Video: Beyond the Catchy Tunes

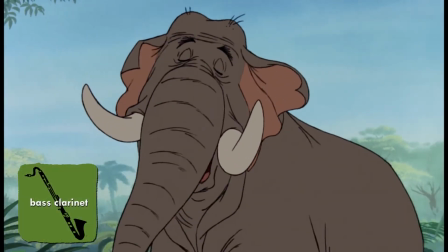12:34 Lower registers to older, heavier or villainous characters.
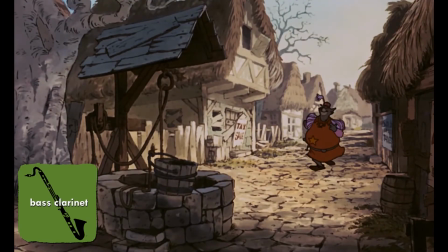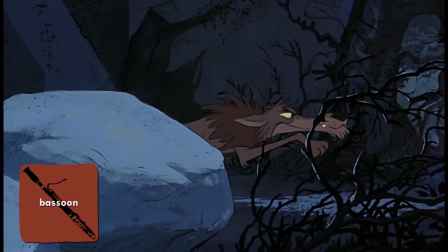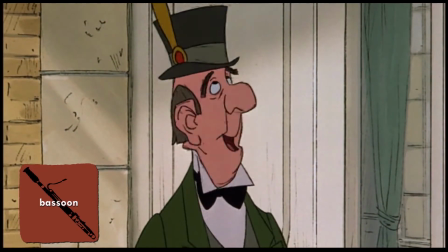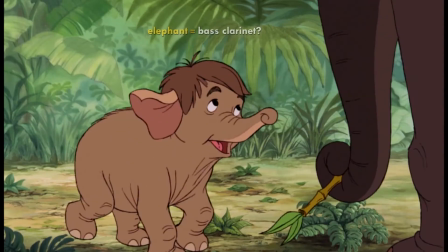12:54 But what about him? Low register because he's an elephant? No.
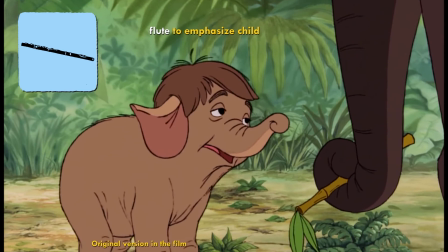13:01 Preposterous. It's crucial that we see him as a young child. He'll get hurt if we don't.
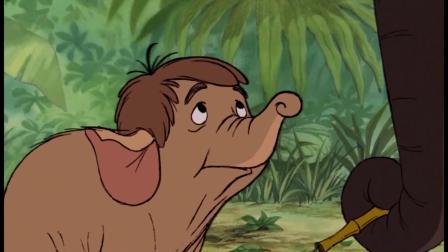13:06 But there is room for remarkable ambiguity.
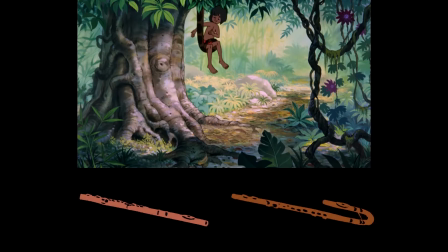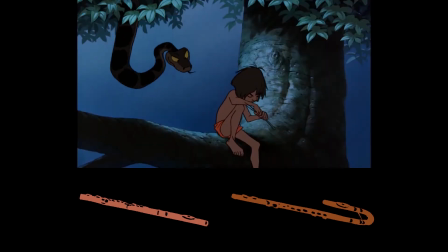13:15 Ka!
Like the solo flute that captures the shiftiness of Ka so well.
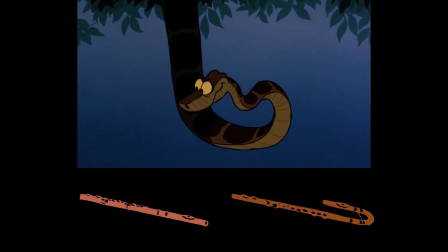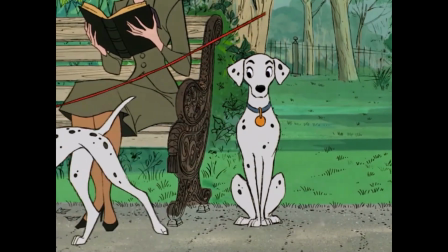13:25 Sometimes, specific timbres represent interacting characters.
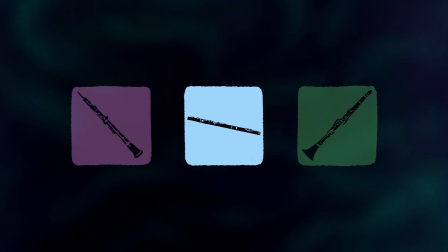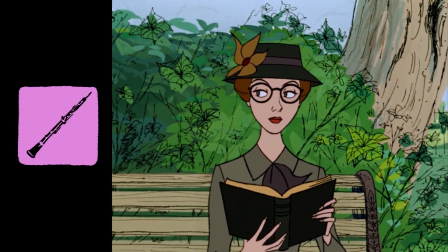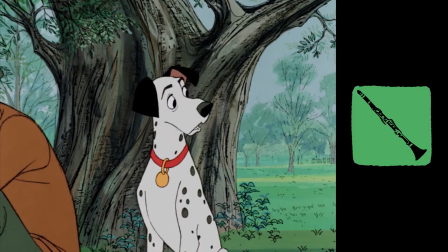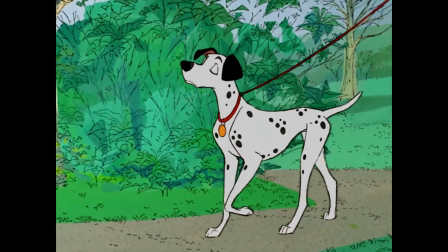14:01 Despite the seemingly piecemeal approach, Bruns included elaborate thematic material in his underscoring.
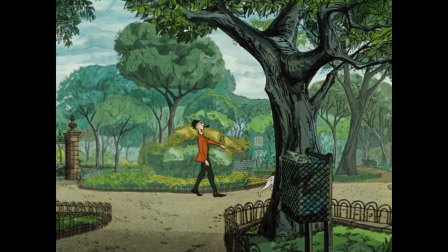14:10 This jaunty tune, for example, is first connected to Pongo.
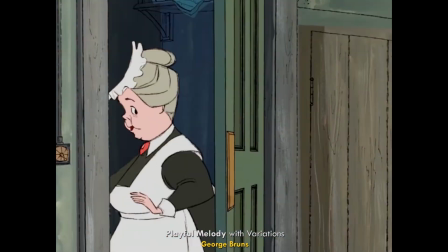14:15 The puppies are here! How many?
And then extended to all Dalmatians.
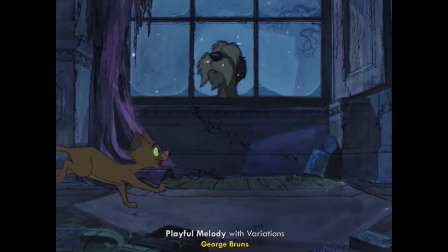14:26 Sergeant, I say sod!
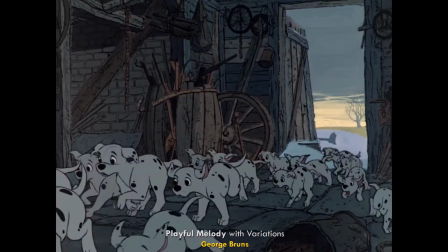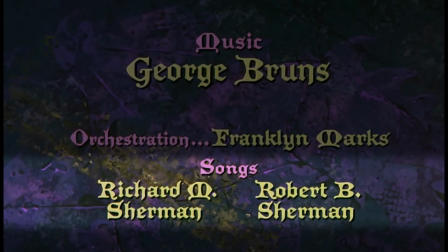14:35 Surprisingly, Bruns worked very few of the Sherman Brothers song themes into his scores.
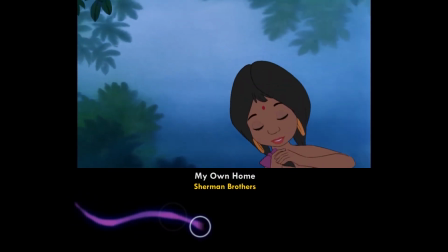14:40 I must go to fetch the water till the day that I am grown.
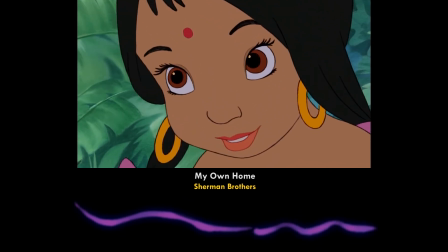14:46 In the Jungle Book, he only used the girl's siren song.
You're going back to the man village right now.
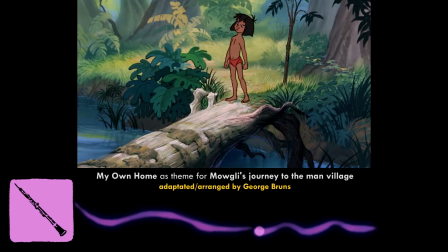14:52 As a wistful theme.
Not going. No.
For Mowgli's journey to the man village.
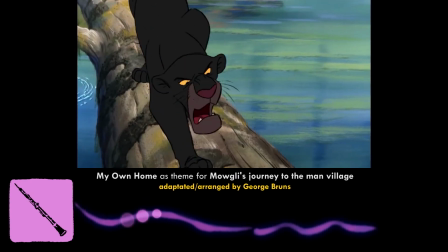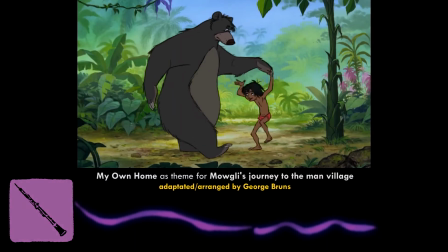15:03 oboe and English horn bring out the melancholy of the minor key.
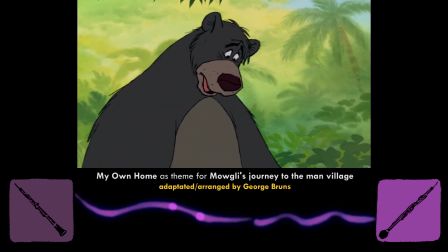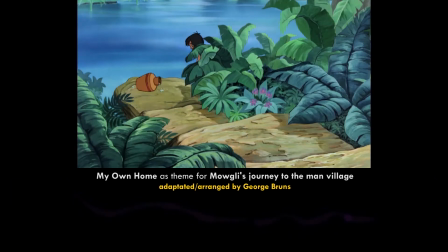15:13 When we finally meet the girl, the now familiar melody is still in a minor key,
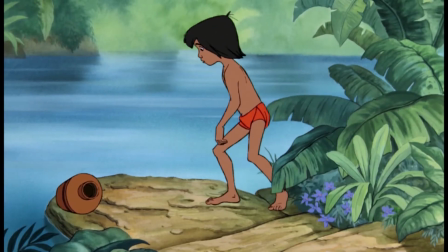15:20 but the warm timbres outshine the sadness.
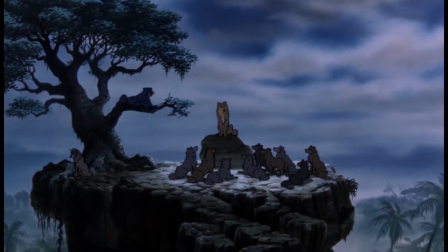15:27 In a less melodic way, the music foreshadows a threat that only appears in the final act.
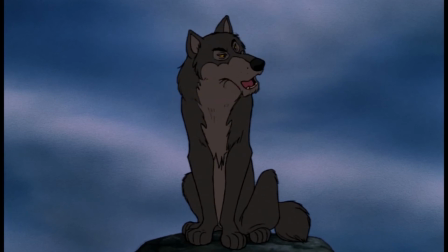15:36 Shere Khan will surely kill the boy.
Bruns further shapes our expectations of the tiger by emphasizing the fear his name induces.
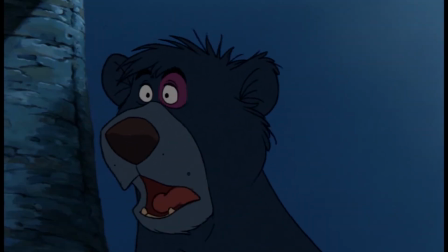15:44 Shere Khan. The tiger? What's he got against the kid?
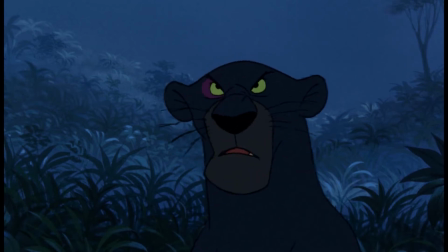15:55 But unlike Cruella,
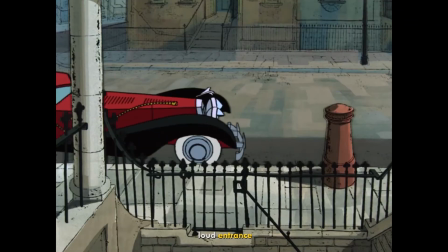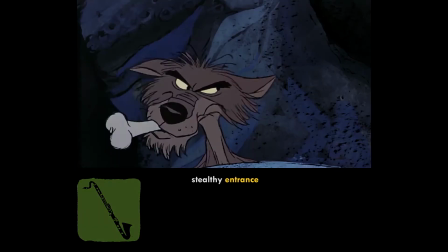16:01 Shere Khan, like that comical wolf, arrives on Silent Pause.
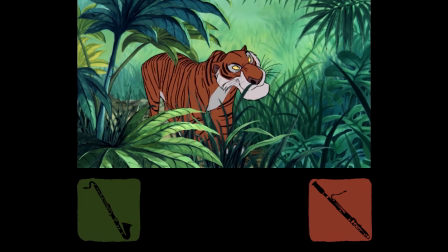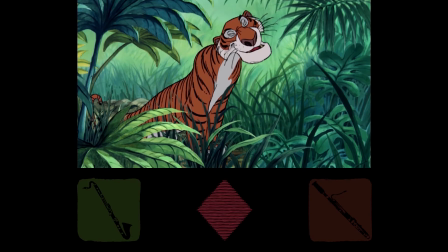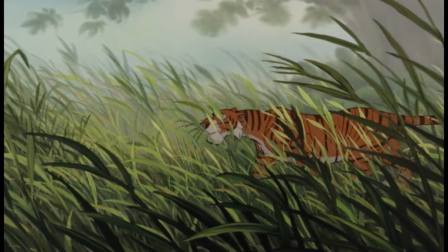16:24 Once again, a soft bass flute evokes foreboding and mystery.
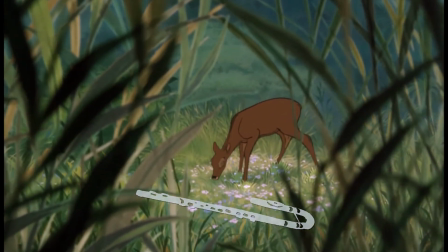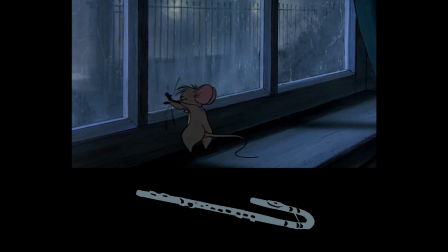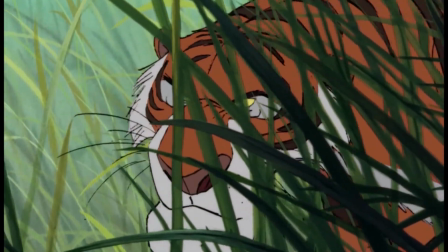16:40 The basic concept is not so far from this,
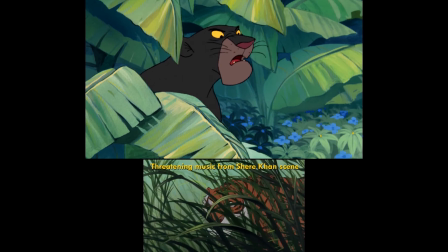16:47 yet the mood is pretty different.
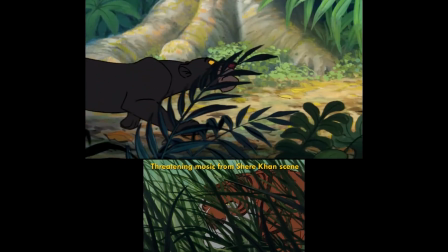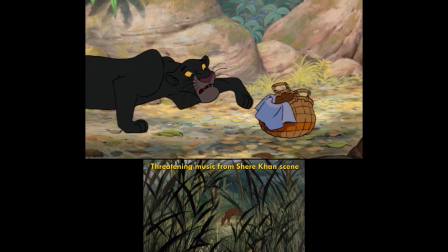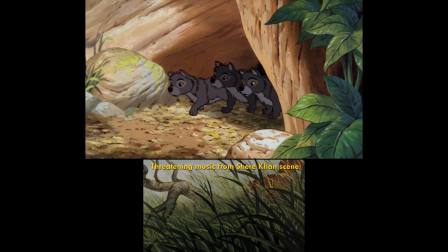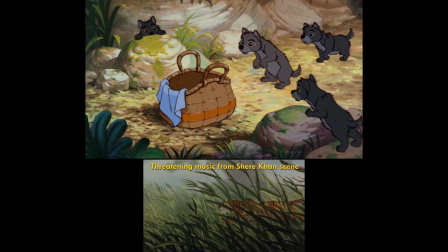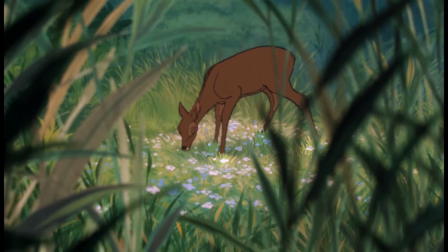17:12 Tremolo and trills are an effective cliché of musical anticipation.
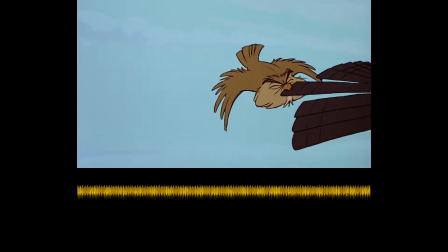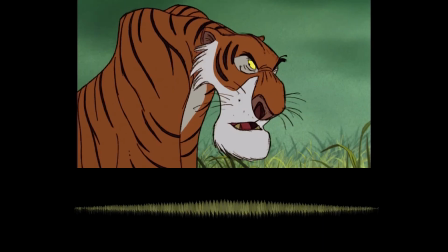17:23 They can feel paralyzing, 3, 4, as well as frantic.
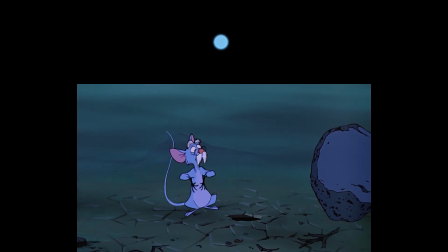17:33 With more pronounced alternations, frantic ostinatos, often in a circular form.
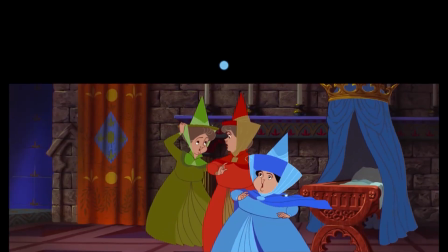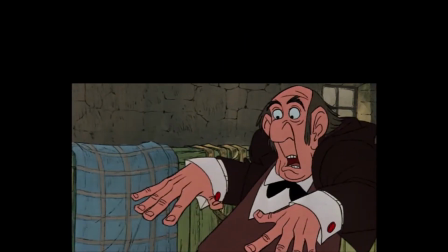17:49 Extreme situations with the full force of the brass register.
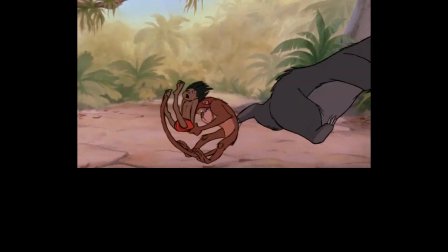17:55 But even in chases, Bruns keeps it transparent.
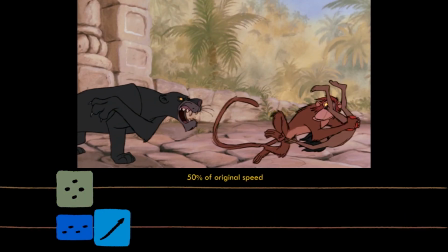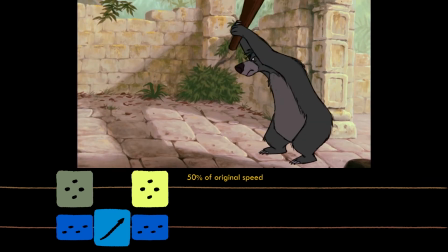18:04 One statement after the other,
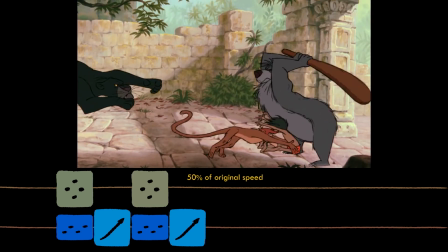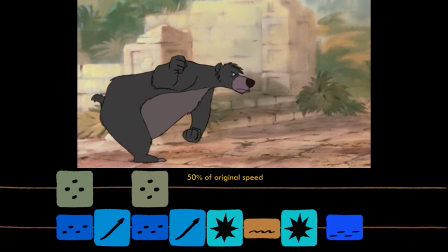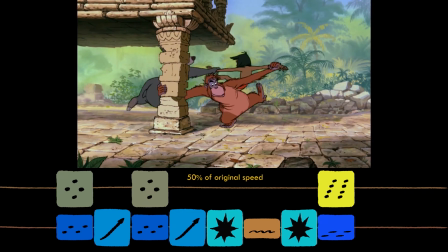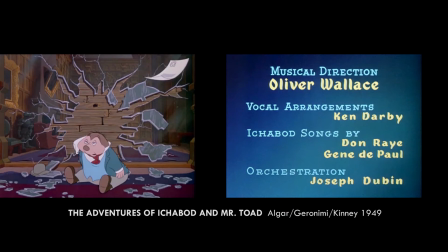18:22 more modular than the overall melodic arc of an Ollie Wallace score.
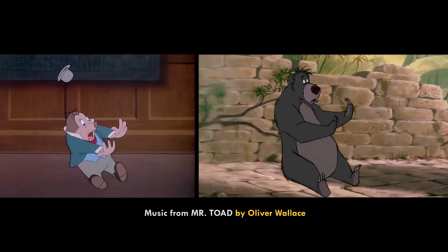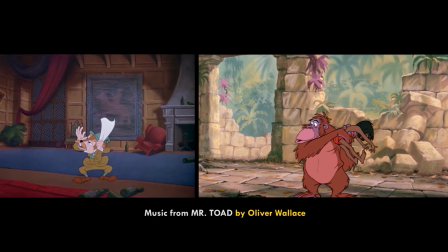18:34 I beg your pardon.
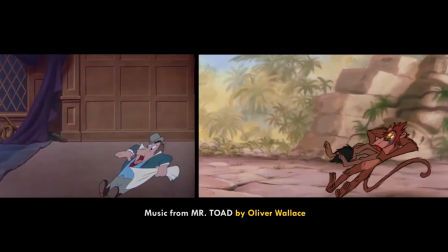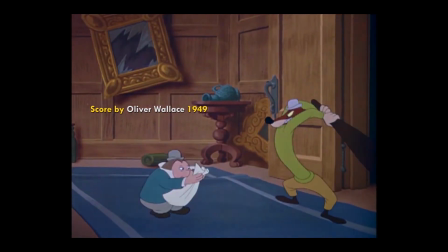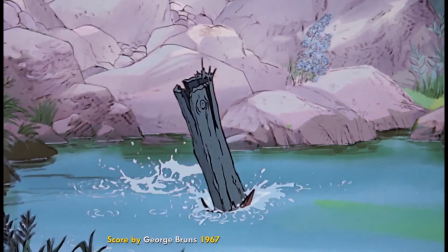18:50 Allegedly, Bruns had a peculiar sense of humor.
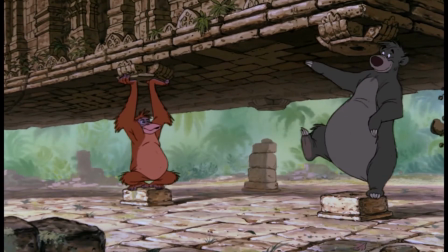18:58 Obviously, he was very fond of the roaring glissando.
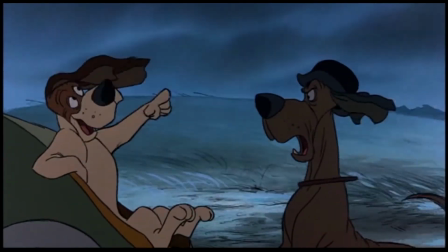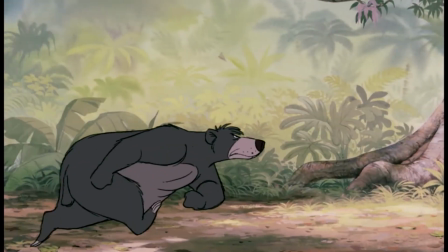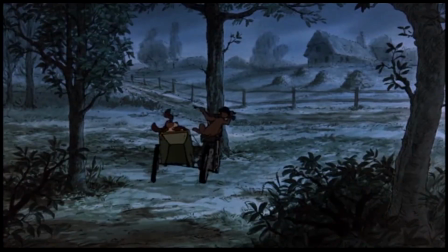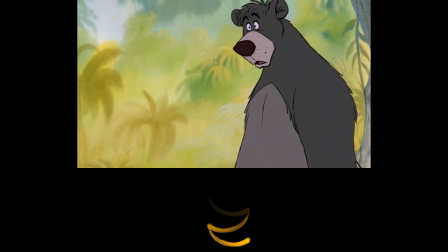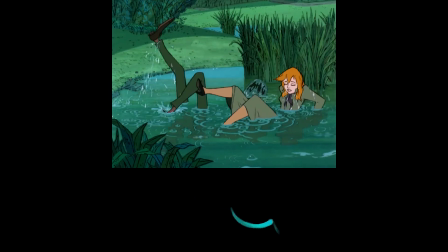19:21 Making this one of his trademarks.
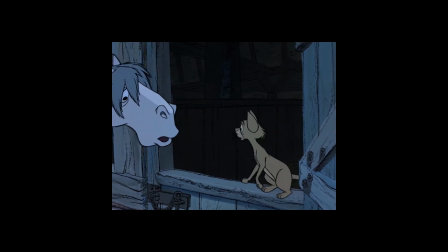19:27 This predilection for meaty brass glissandos might have something to do with the fact that Bruns came from a jazz background,
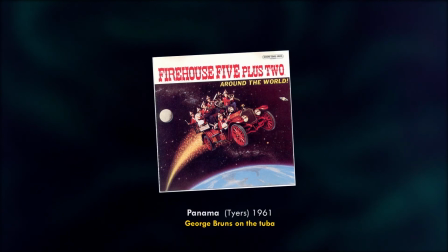19:38 and was an avid Dixieland bass player, both on the tuba
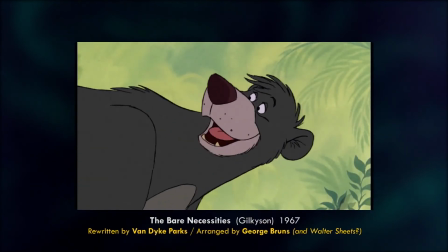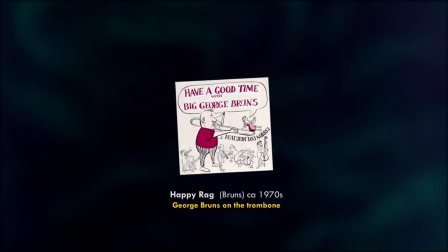19:51 and the trombone.
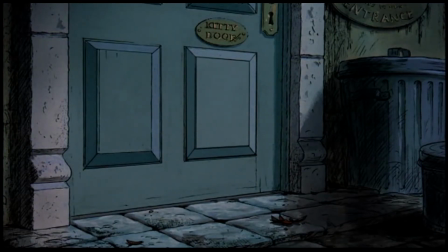19:56 In the Aristocats, he scored suspense scenes with a stripped-down jazz rhythm.
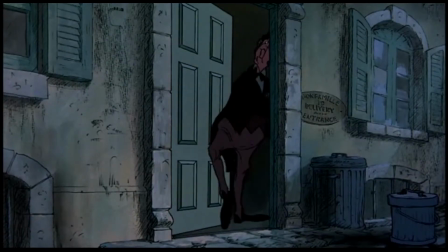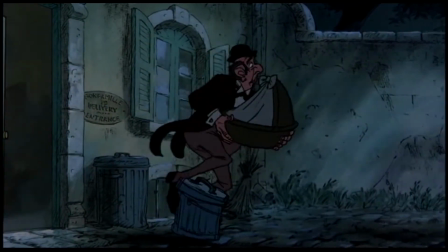20:06 had in the Jungle Book, he used a drum groove devoid of instrumental pattern.
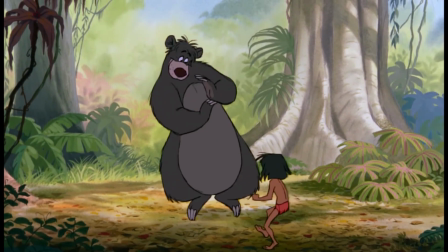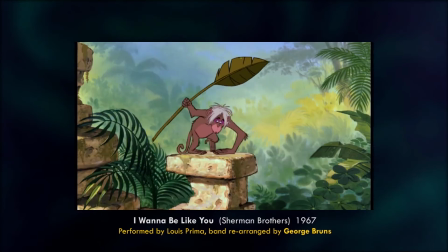20:16 While such old-time swing illusions
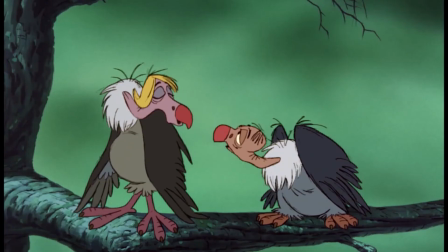20:21 were already considered old-fashioned or timeless by then, these Beatles-type vultures marked a rare foray into contemporary music.
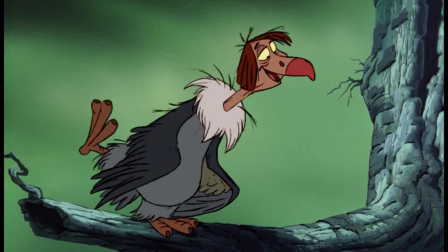20:30 Surprisingly, Bruns's bare-bones beat band imitation
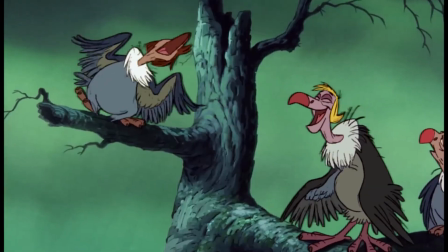20:36 works just fine with his sparse, greenish backyard of the jungle.
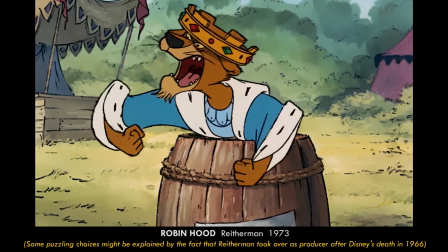20:43 The half-hearted country elements of the Americanized Robin Hood, though, run for it, lassie.
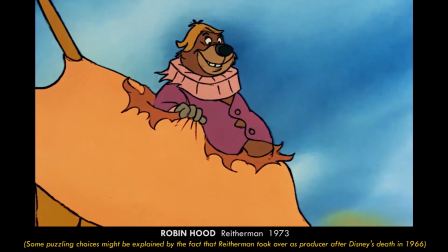20:49 This is sound pretty inconsequential.
Hey, who's driving this flying umbrella?